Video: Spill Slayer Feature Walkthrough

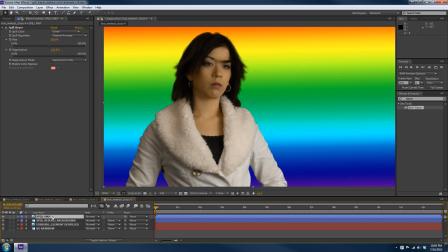And we're going to call this spill map. Now, just for the moment, let's turn all the layers off except for the top one.
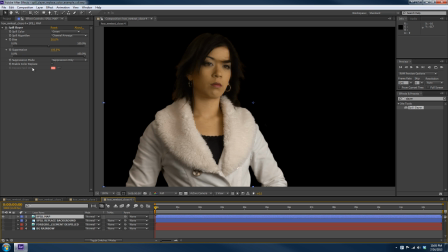This is now just our despilled foreground. Under suppression mode here, you'll see there's two options. Suppression only, which means it's just going to suppress the green or whatever key color you have. And there's suppression plus spill map alpha. So we're going to click that.
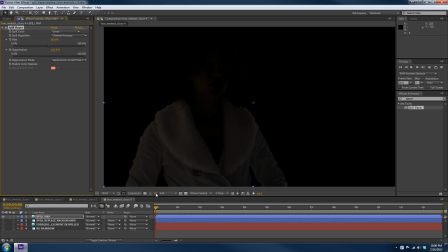Now, our shot got really dark here, and that's because we now have a spill map in the alpha channel, which is keying out our shot slightly. And this is the spill map. And what the spill map is, it is a grayscale representation of anywhere on the shot that green spill existed previously before the despill operation.
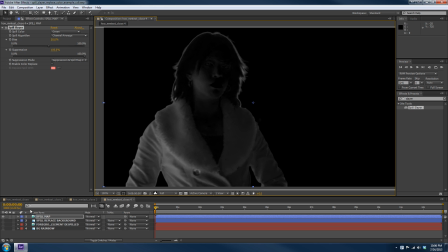So what we can do with that is use it as an alpha matte on any background, such as our rainbow here.
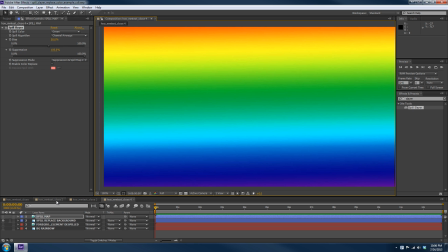Oh, excuse me, let me turn to RGB. Such as our rainbow. So let's turn on our spill map. There it is. Let's take the track matte and set it to alpha matte using the spill map.
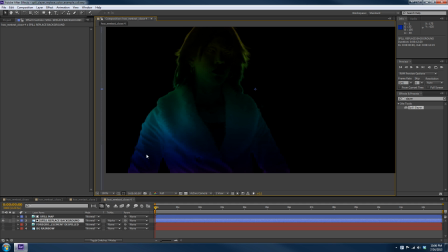And now you're going to see that anywhere there was green spill previously is now replaced with the color from our background.
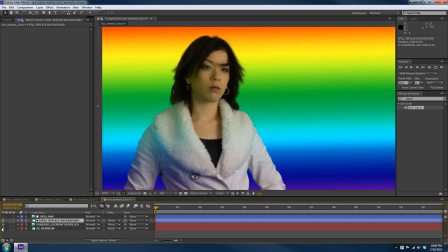And if we turn the foreground and background back on, you'll see exactly why that is so useful.
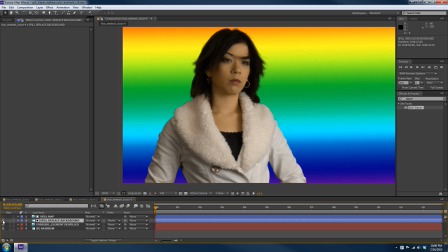If I toggle the background colors on and off, you will see how it just integrates really nicely in that background. And of course, if this was like a real background, you would probably blur the spill replace background colors a little bit, maybe 25 to 30, 40 pixels,
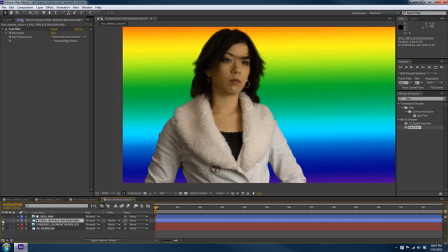just to make that feel a little more natural. But as you can see, this spill map is a very powerful integration tool for integrating an element with its background.
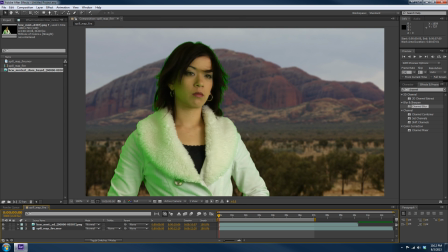So now that you've seen what the spill map can do, I wanted to show you a more practical example of how to use one. As you can see, again, I've brought this shot back in to show you what it looked like with the spill. Notice especially the green spill on her jacket. What we want to do this time is replace that spill.
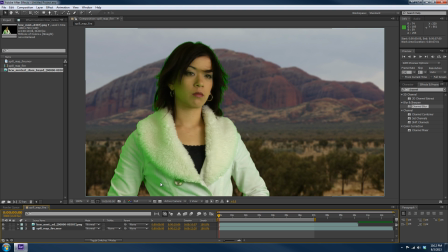We're going to use the spill map to replace that area with some of our background plate elements. And in this case, what you're going to see is behind her, I'm going to have an explosion of propane type fire. And in these areas here where there was spill that has now been suppressed, you're going to see it's going to light up orange as the fire in the background goes by.
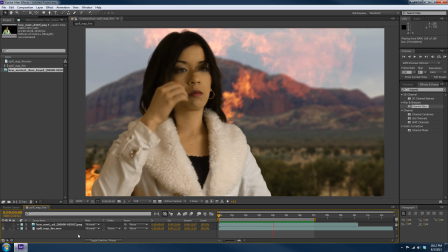As you can see there, the areas on her jacket become bright orange as the fire goes by.
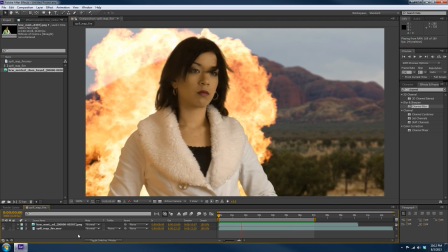And what we've done is we have taken some
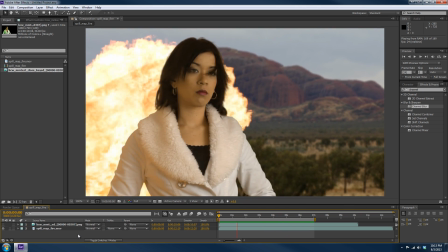footage of that fire, I've blurred it very heavily, about 500 pixels, and tinted it orange.
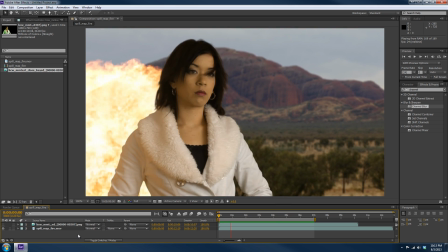And then we've used the spill map to composite that back over her, and it looks like a very natural lighting up of her jacket from the fire. It's a very interactive type look that very well integrates her with the background.
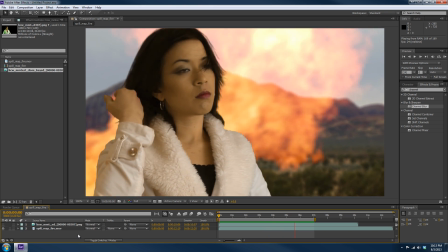So that is another example of how a spill map can help you there.
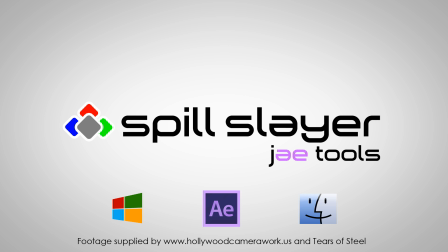Again, this is Daniel Broadway, and thank you very much for watching, and we hope you enjoyed this Spill Slayer tech demo. We feel this plugin will be a welcome addition to your After Effects toolset, so check it out.